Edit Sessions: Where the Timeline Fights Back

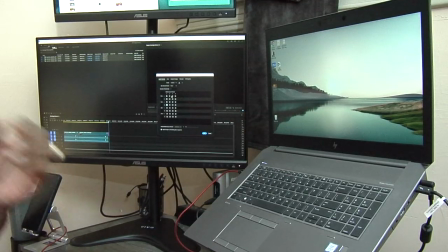Like right now, we're doing this shoot for you guys, and I have on a Zoom F2, and I'm wearing that so I get better audio because I turn my head back and forth. And I'm recording the audio here on the camera as a reference.
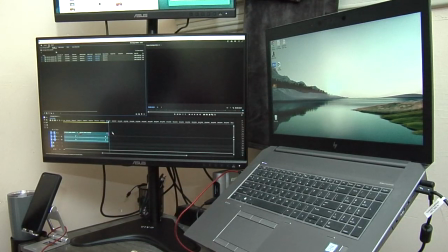And also it's a backup because if something goes wrong with my Zoom and I don't know it, at least I'll still have audio and I won't have to throw away the whole video I'm shooting for you guys right now. Okay, so we have another young woman right here, and we're going to, looks like she has a medium shot,
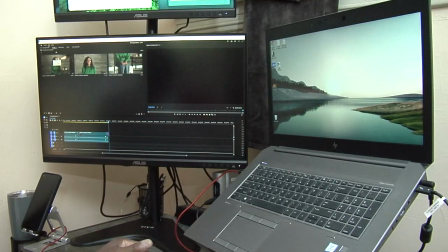a wide shot from waist up, and then it looks like she has a medium, and then she has a cut in again to her hands. So we're going to use all that content. So we're going to start again right at the beginning. We're going to start with the top of her, and we're going to play it.
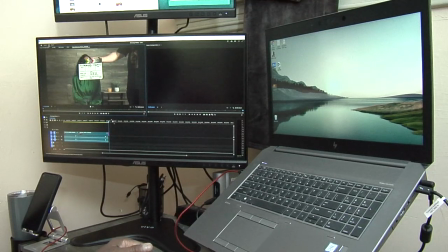Her name is D, and we're going to play it, and then we're going to see where we're going to start on this wider shot.
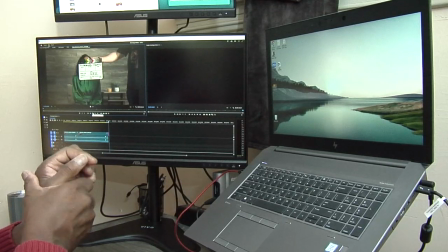I always start, obviously I start with the widest shot, and then I go to the medium and the close up. Sometimes though, I get a little bit creative, and I'll start with an extreme shot with their hands moving or something like that.
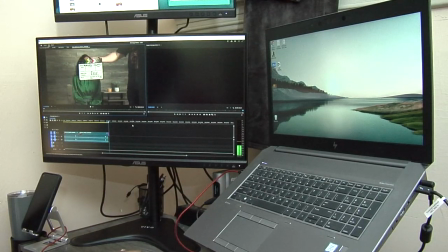But I usually do that somewhere in the middle.
You? All right, can you take a deep breath for me, please? Do not look into that camera. Just look over to that where that corner is.
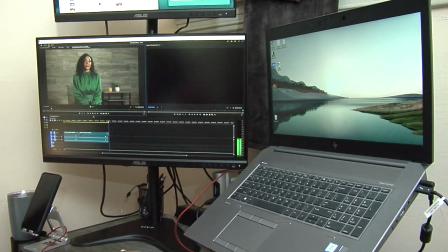Understand that you deserve to be treated well. And when you're ready, action. 4,379. Do you hear that? 4,000.
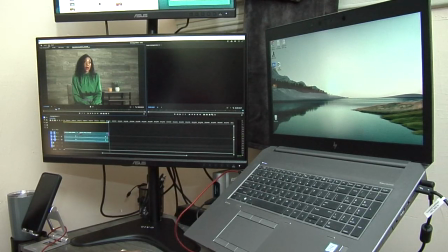Sounds like she started off strong, so I think I'm going to go with that.
Let's try it again. 300.
Okay, so I'm going to start with her. And I usually go about, I go longer.
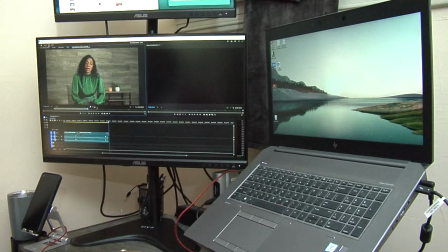I lay in more content on the wide shot than I'm going to use, but I just lay it in so I have it there. So now we're going to see how that transition from the last gentleman to her goes.
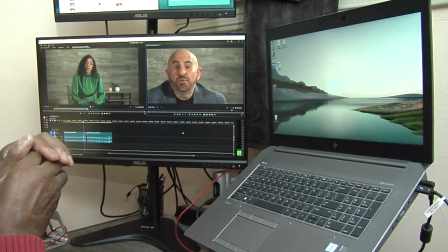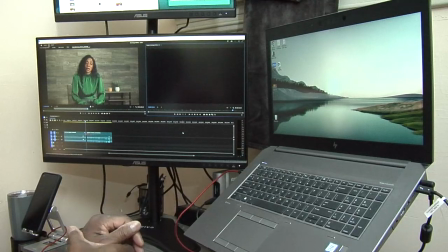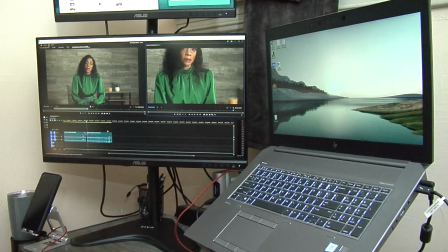Oh, I forgot to adjust the size of the image. Forgot to adjust scale down from 4K to HD. Let's take a little look again. Here we go.
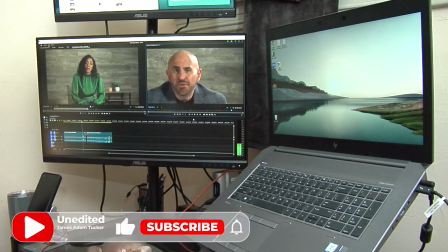You don't get justice.
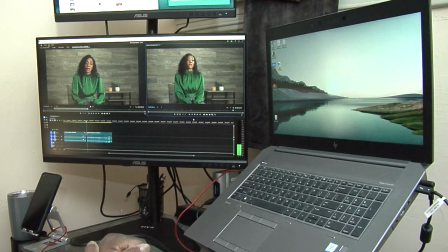$4,379.
And see, I heard something. I mentioned it yesterday that I always try to cut out when somebody hears somebody do a little lip smack.
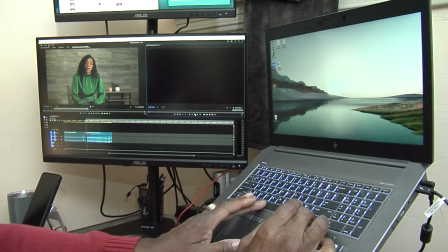I just don't. It's irritant to me. Okay, here we go. I heard it right there, so I'm going to cut that out.
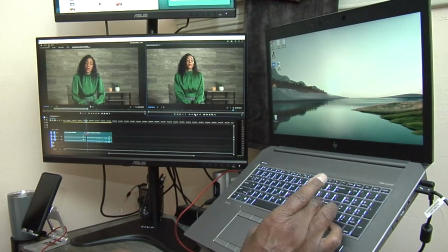Just makes it cleaner because and it saves me time in
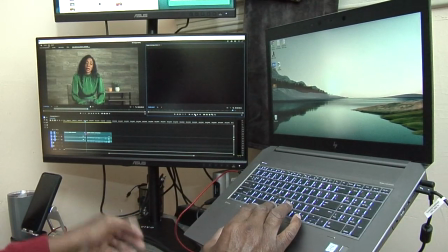sound sweetening when I do it because I can take it out then. But I just like to take it out whenever I hear it.
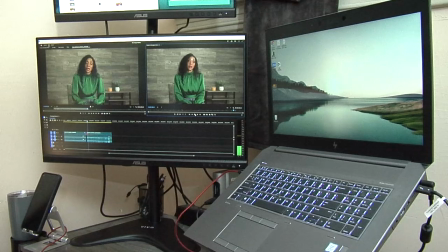4,000.
See, cleaner, better.
379. Do you hear that? 4,379. Do you have any idea what that number is?
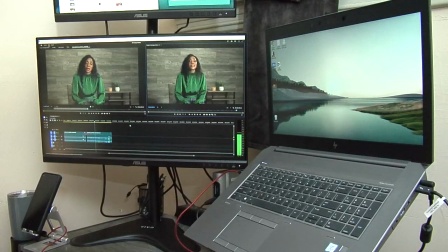Any idea? That is the number of dinners I have prepared.
Okay, so what we're going to do, for me and for the performance, I think her pause was a little bit too long there. So what I'm going to do is I'm going to move to the closer shot.
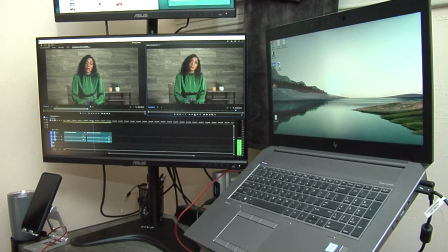Any idea what that number is?
So that was a nice clean spot. So I'm going to stop there. Then I'm going to go back. I'm going to get her close up.